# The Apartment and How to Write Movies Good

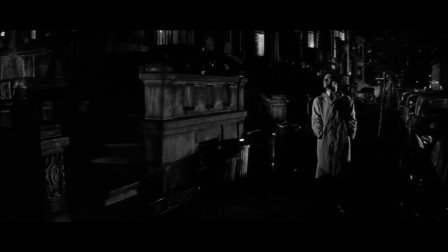4:05 Crucial too, this opening introduces the film's juicy high concept, that Baxter is loaning his apartment to his adulterous superiors.
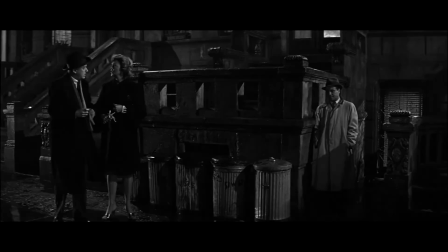4:12 Rather than merely explaining this to the audience, Wilder and Diamond show us both its comic potential.
Why'd all you dames have to live in the Bronx? You mean you bring other girls up here? Certainly not.
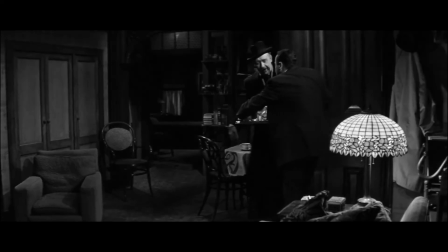4:22 I'm a happily married man.
And dramatic, as it intrudes on Baxter's life twice.
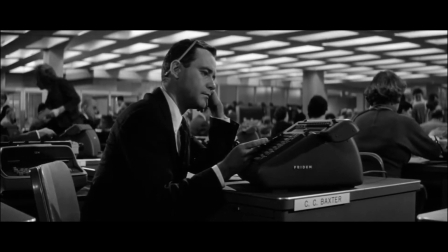4:27 This opening also packs a ton of information that will inform the rest of the film, including the 2 key settings of the story,
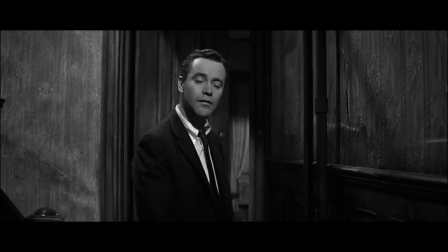4:34 major supporting characters, and even alludes to the film's principal antagonist.
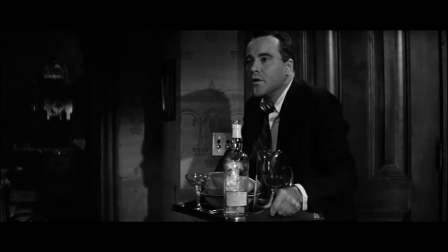4:38 Look, kid, I put in a good word for you with Sheldrake and personnel. Mr. Sheldrake? We were discussing our department, manpower-wise, promotion-wise.
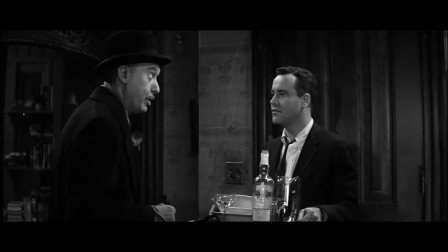4:45 I told him what a bright boy you are.
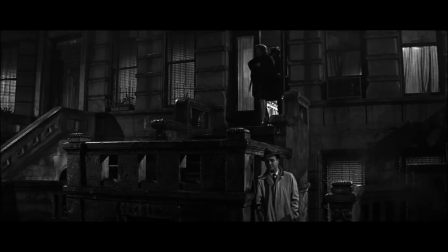4:46 These lines, and the scenario more broadly, also begin to explore the core conflict of the film, Baxter's willingness to subordinate himself for professional advancement.
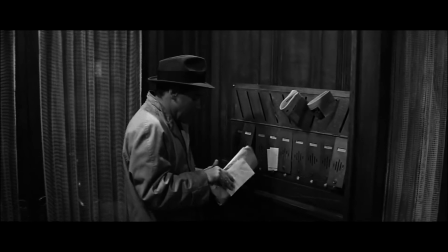4:55 But for all this opening establishes, Wilder and Diamond are careful not to give us everything up front.
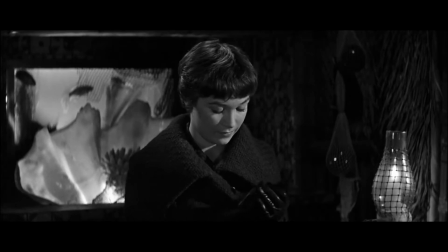5:01 Most crucially, we get no mention of secondary main character Miss Kubelik,
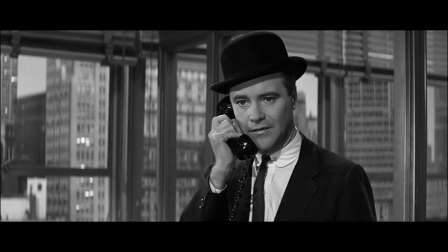5:06 or the love triangle between she, Baxter, and Sheldrake that will drive the drama of the apartment.
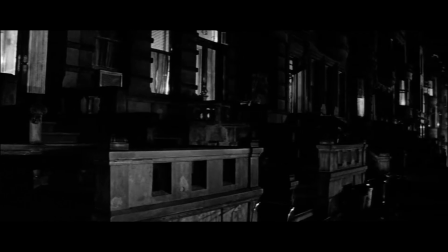5:11 By withholding this information, the audience still has new things to discover. Develop a clear line of action for your leading character.
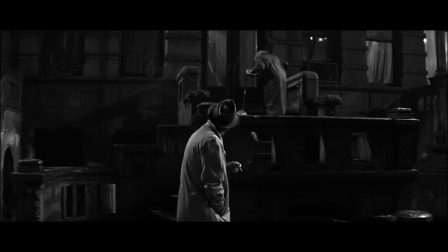5:18 Another thing the film's opening does is clearly outline Baxter's want versus need.
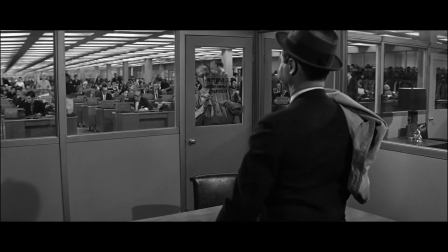5:23 In screenwriting terms, want refers to the external thing which motivates a character's actions, while need refers to the internal change a character must undergo.
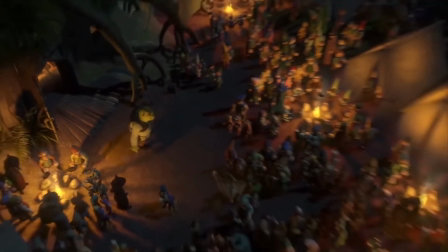5:32 Shrek's want is for the fairy tale creatures to fuck off from his swamp, which motivates his quest to save Fiona.
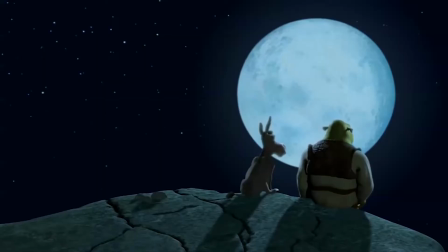5:38 But his need is to open himself up to others, accomplished by his burgeoning friendship with Donkey and eventual romance with Fiona.
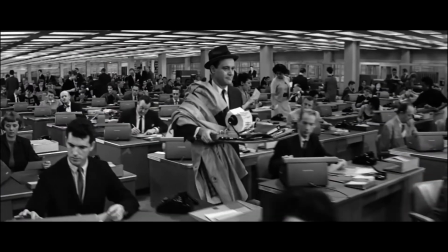5:46 Spoilers for Shrek, I guess. Baxter's want is professional advancement.
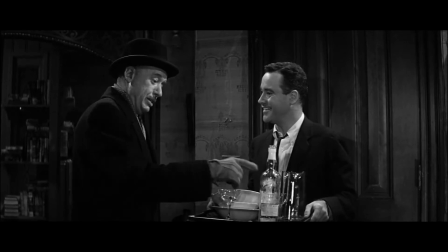5:50 This is plainly outlined in the film's opening and implicitly explains why Baxter allows himself to be taken advantage of and engage in morally dubious behavior of his own.
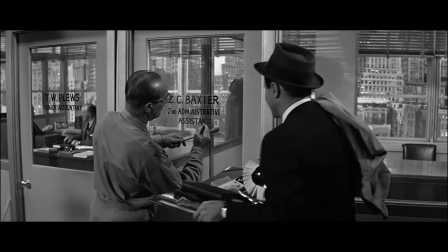5:59 And indeed, Baxter does see professional advancement throughout the film, eventually moving all the way up to assistant director.
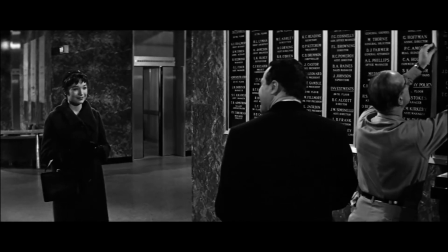6:06 Baxter's need, on the other hand, is not to find love and win over Miss Kubelik, but to stand up for himself and stop being a shit.
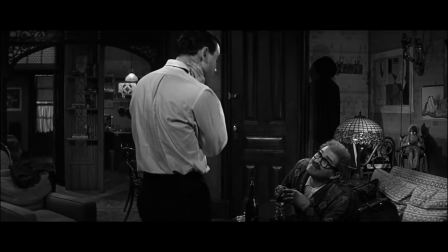6:13 As the doc says, to become a mensch, a real human being. This need is fueled precisely by Baxter's want.
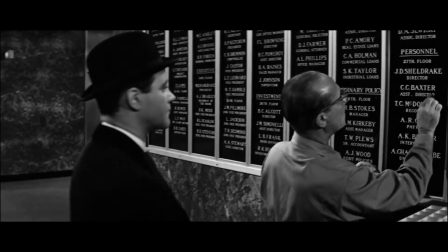6:20 Baxter's desire for professional advancement is why he lets himself be taken advantage of.
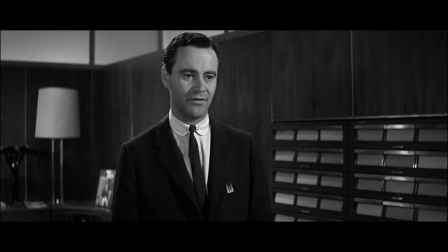6:25 It is only by rejecting his want that Baxter can actually fulfill his need.
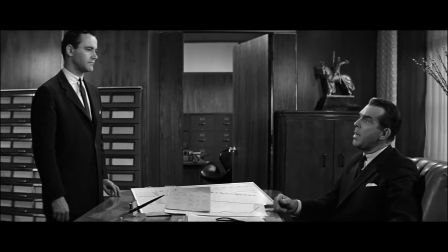6:30 Linking want and need in this way enhances the drama, as it forces the character to sacrifice something in order to grow.
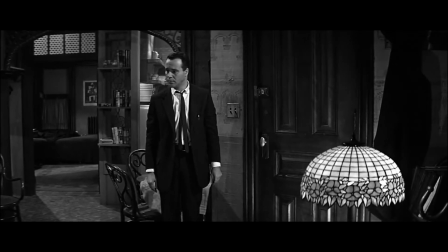6:37 But Baxter's need is not only to stand up for himself, but also to stop his own harmful actions.
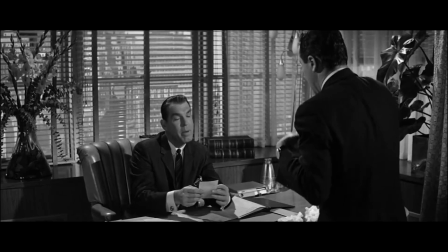6:42 See, Baxter may let himself be taken, but he also allows and enables the cruelty and exploitation of others. He lets married men use his apartment to cheat on their wives and take advantage of younger women, and he also refuses to challenge the sexism of his superiors.
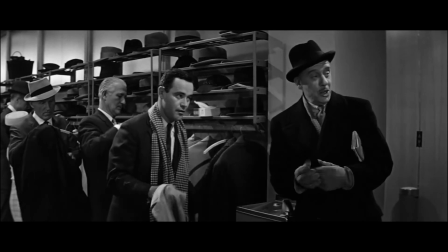6:58 He may not join in, and he may personally disapprove, but Baxter is still complicit in a system of exploitation.
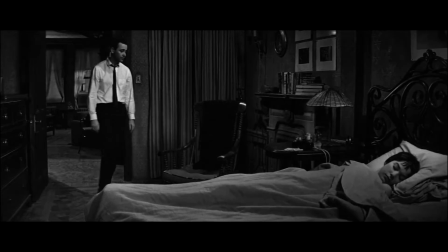7:04 But as Baxter spends time with Miss Kubelik and sees the harm he's helped facilitate,
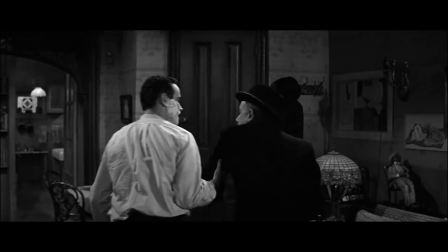7:09 he begins to change, outright denying his superiors, culminating with Sheldrake himself.
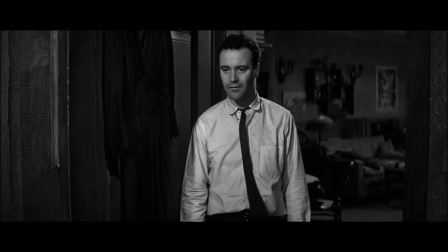7:15 Baxter's refusal to give Sheldrake the key to his apartment is inspired by Baxter's own love for Miss Kubelik, yes,
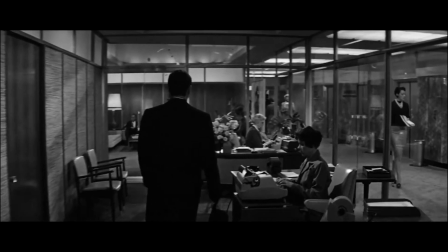7:21 but it's also because he no longer wants to participate in this sexist, dehumanizing culture.
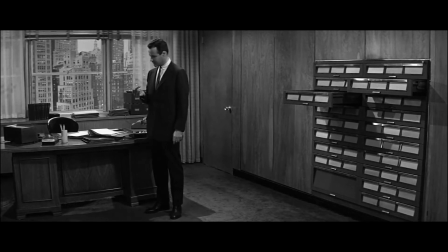7:26 And this sense of atoning for one's own mistakes and standing against exploitation is why the film can't just end with Baxter hooking up with Miss Kubelik.
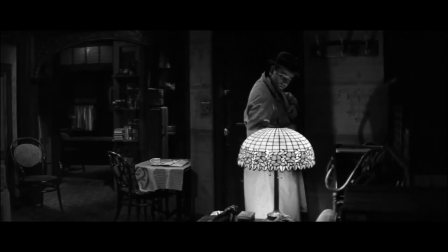7:34 Baxter's central flaw established in the opening scene isn't that he doesn't have a girlfriend,
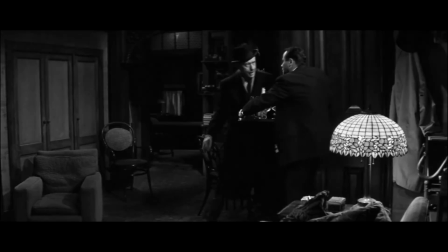7:39 or even a more general sense of loneliness, but that he's a pushover enabling a cycle of exploitation.
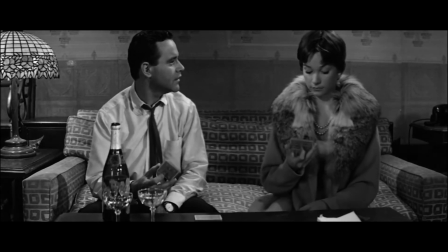7:45 The pivotal moment of growth is not getting the girl, it's disrupting that cycle.
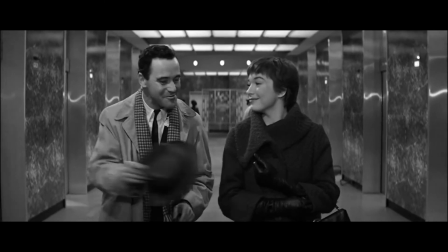7:50 This arc is mirrored in Miss Kubelik. Miss Kubelik may not aid in the exploitation of others the same way Baxter does,
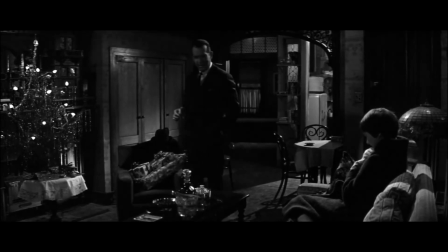7:56 but she too is led along by false promises while being exploited by cads like Sheldrake.
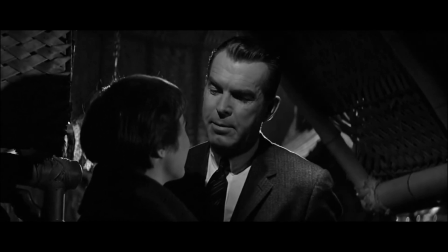8:01 Miss Kubelik's want is for Sheldrake to divorce his wife and be with her instead, but her need is to find the self-confidence to stand up for herself.
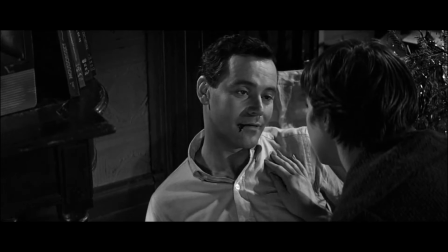8:09 Her moment of growth isn't finding a better boyfriend, it's finding the strength to leave Sheldrake.
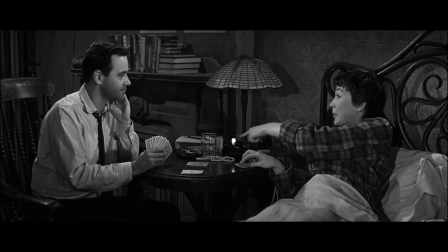8:15 She and Baxter help each other through their mutual kindness, and it's that kindness which inspires their growth.
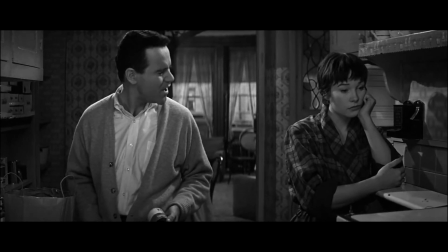8:21 Both characters are defined by their weaknesses, as people who get took.
Some people take, some people get took. And they know they're getting took, and there's nothing they can do about it.
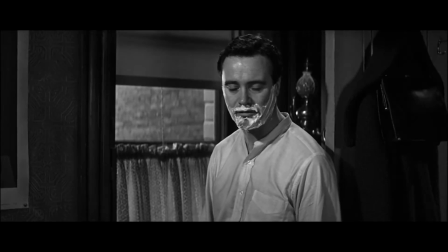8:31 Wilder and Diamond draw a clear line from there to people who won't let themselves be taken anymore.
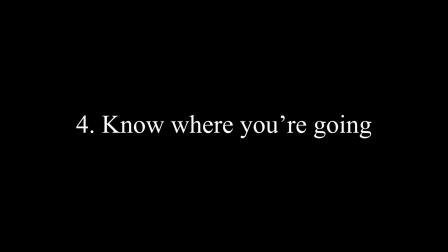8:38 Know where you're going. This tip is about setup and payoff.
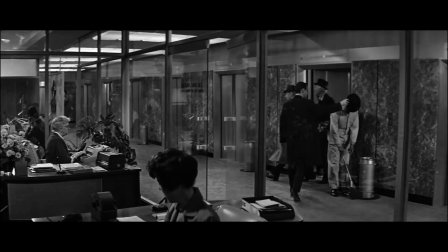8:42 The central principle of setup and payoff is the notion that narrative elements are more emotionally satisfying when they are actively planted beforehand.
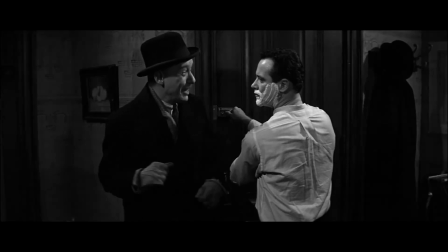8:50 In other words, things in a movie don't just happen at random, but are established earlier in the story, and return later in a way which makes some sort of sense.
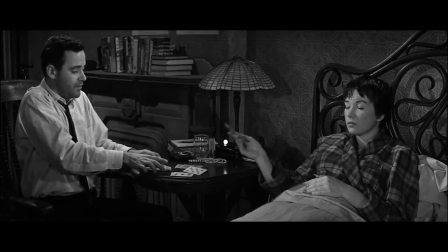8:59 The gin game is first established as one of Baxter's efforts to distract Miss Kubelik from the pain in her life,
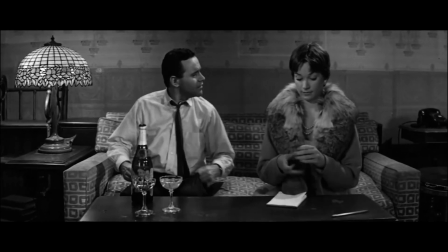9:04 but later returns as a way for the pair to profess their love to each other. Setup and payoff.
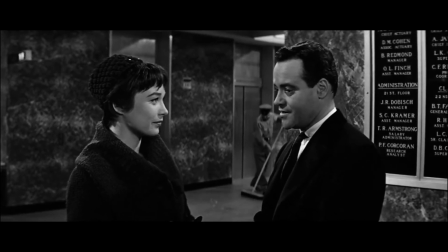9:10 We even get a reminder at the beginning of Act 3.
You know, we never did finish that gin game.
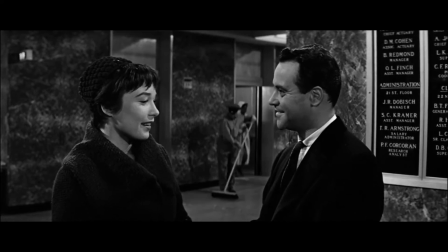9:14 I know.
With that in mind, let's talk about the climax to The Apartment.
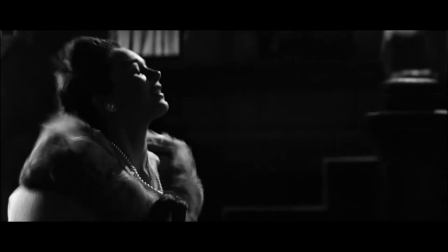9:19 The Apartment's climax seems like your standard rom-com finale, with Miss Kubelik running back to Baxter.
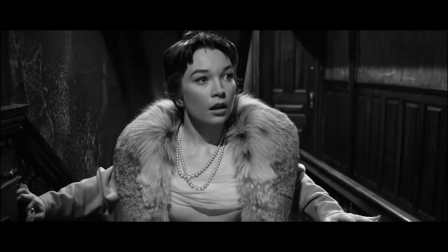9:25 But as she nears his apartment, we fear the worst. But then the punchline hits.
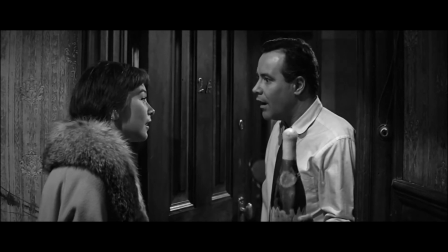9:34 This is a fine gag in its own right, but it's the build-up that really makes it sing.
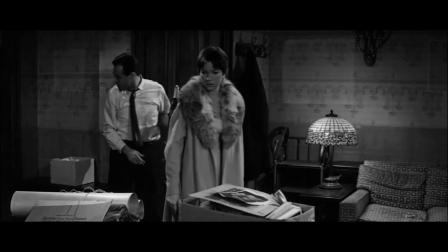9:38 Every detail here is precisely set up earlier in the screenplay. Baxter tells Miss Kubelik about his own suicide attempt 20 pages earlier.
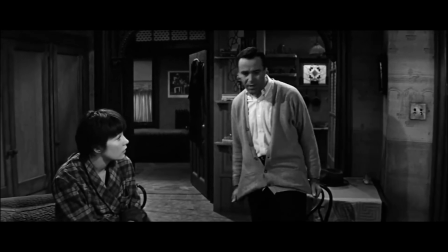9:47 I went through exactly the same thing myself. You did? Yeah, well, maybe not exactly the same. Over a girl? I tried to do it with a gun.
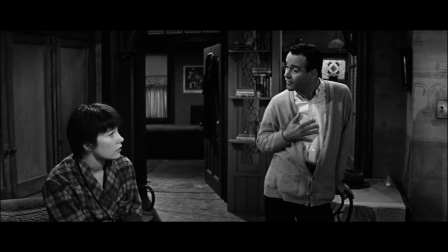9:54 Worse than that, it was the wife of my best friend. You know where I finally shot myself? Where?
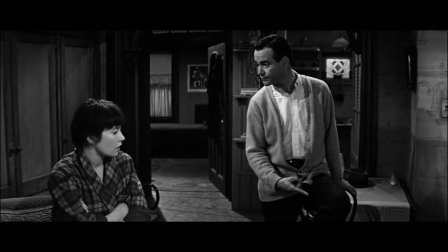9:59 Here. In the knee?
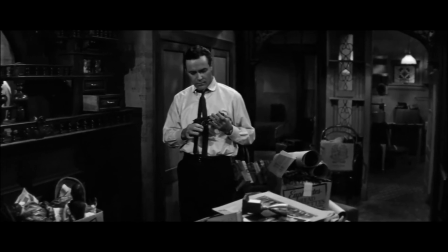10:01 Later, as Baxter is packing, he finds his gun, reminding the audience of its presence and establishing he still has it in the apartment.
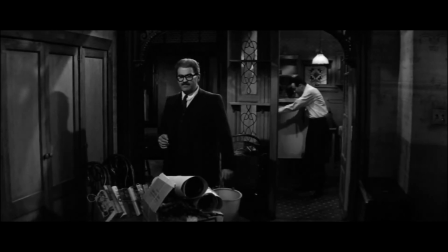10:09 Then, Dr. Dreyfus visits and invites Baxter to join his party.
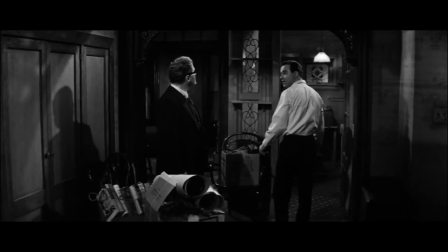10:13 Baxter refuses, claiming he has some things to do and is going somewhere unspecified, but not before unsuccessfully offering Dreyfus a bottle of champagne.
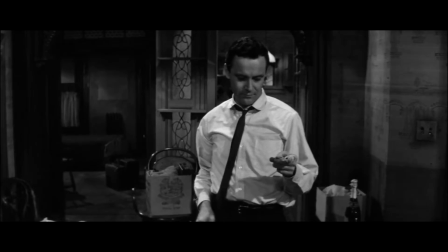10:22 At this point, all of the pieces are in place. The suicide story sets up the premise.
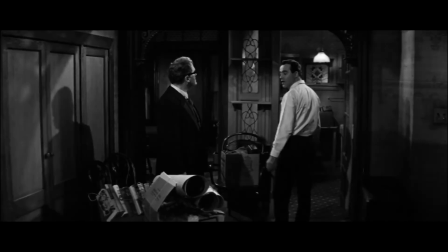10:27 The gun and champagne bottle are both established in Baxter's apartment, and Baxter's vague dialogue implies he may be contemplating suicide.
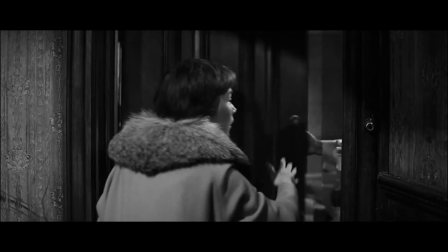10:35 Consequently, this joke is all the more powerful, with the punchline prompting feelings of both relief and recognition.
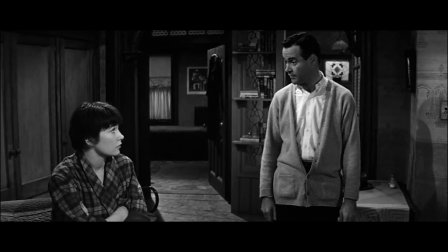10:42 Are you all right? I'm fine.
The laughs come from how the scene pays off several details of build-up.
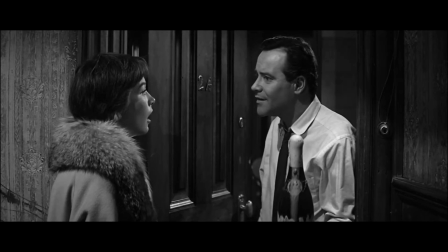10:49 How's your knee? I'm fine all over.
The whole thing just feels very natural, but that doesn't just happen by accident.
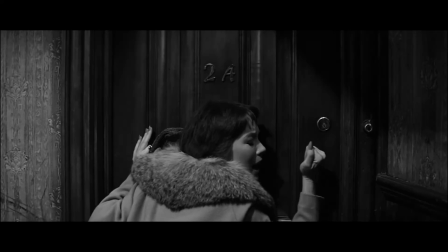10:57 Wilder and Diamond knew where they were going, and their focused screenplay precisely brings us to this point.
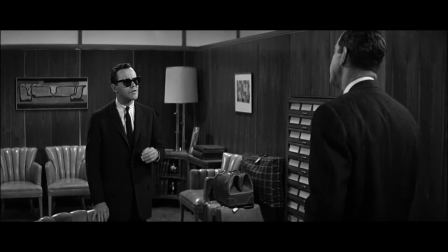11:03 But it's not enough to know where you're going, particularly if your setups are obvious and contrived.
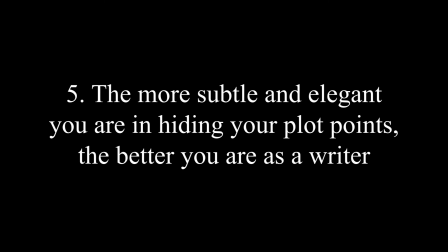11:08 And that brings us to, the more subtle and elegant you are in hiding your plot points, the better you are as a writer.
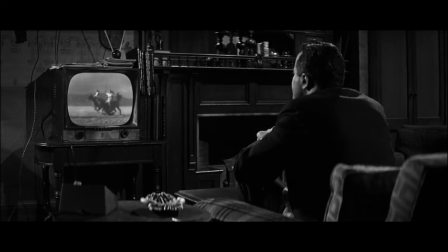11:15 All stories are made up of certain beats, but when the audience can consciously recognize the story beats, they realize they're watching an artificial construction.
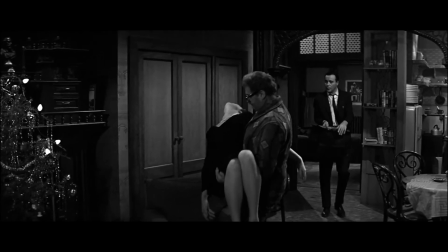11:23 But if you can hide these plot points, Wilder believed you deepen the illusion of the movie, as the audience slowly becomes lost in the storytelling.
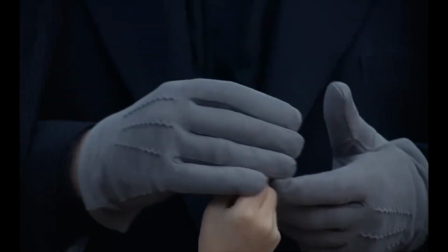11:31 How do you actually hide your plot points? Well, the same way a magician hides their tricks, for one: misdirection.
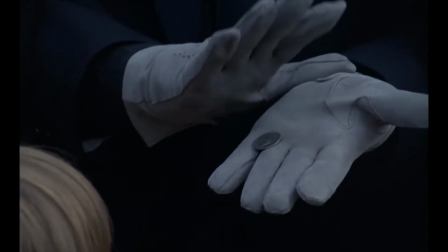11:37 Distract the audience with something else while hitting your plot points. Consider the origin of how Baxter started loaning his apartment.
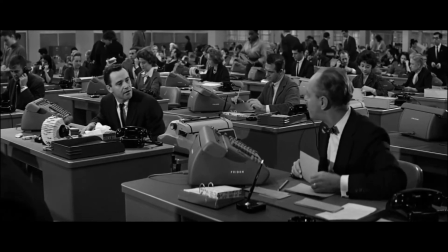11:44 It started innocently enough, with Baxter loaning his apartment to a co-worker so they could change for a banquet.
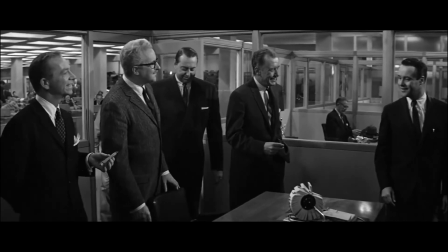11:50 And once word got out, his bosses began pouring in with requests they take their mistresses there.
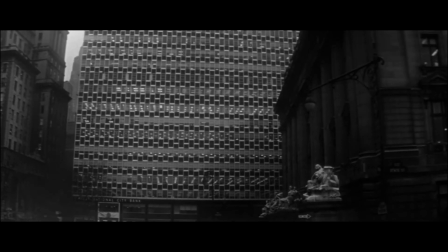11:54 Wilder and Diamond could have made this the prologue of the film, or even had Baxter describe it in the opening voiceover.
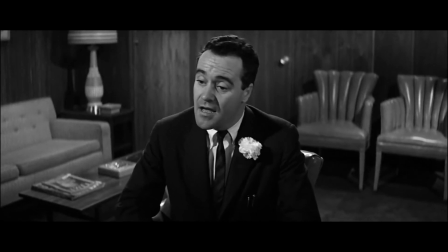12:00 But instead, this origin story has slipped into Baxter's first meeting with Sheldrake.
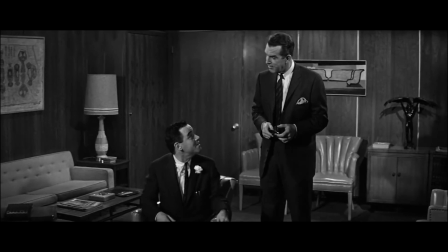12:05 Within this scene, both Baxter and the audience are led to believe that Sheldrake is reprimanding Baxter for his actions.
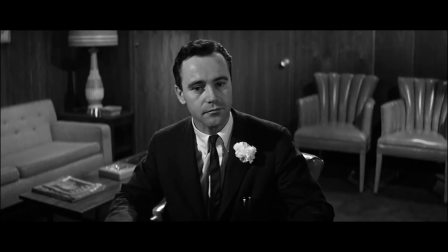12:12 And that creates a lot of tension. Is Baxter about to be punished? How's he going to get out of this situation?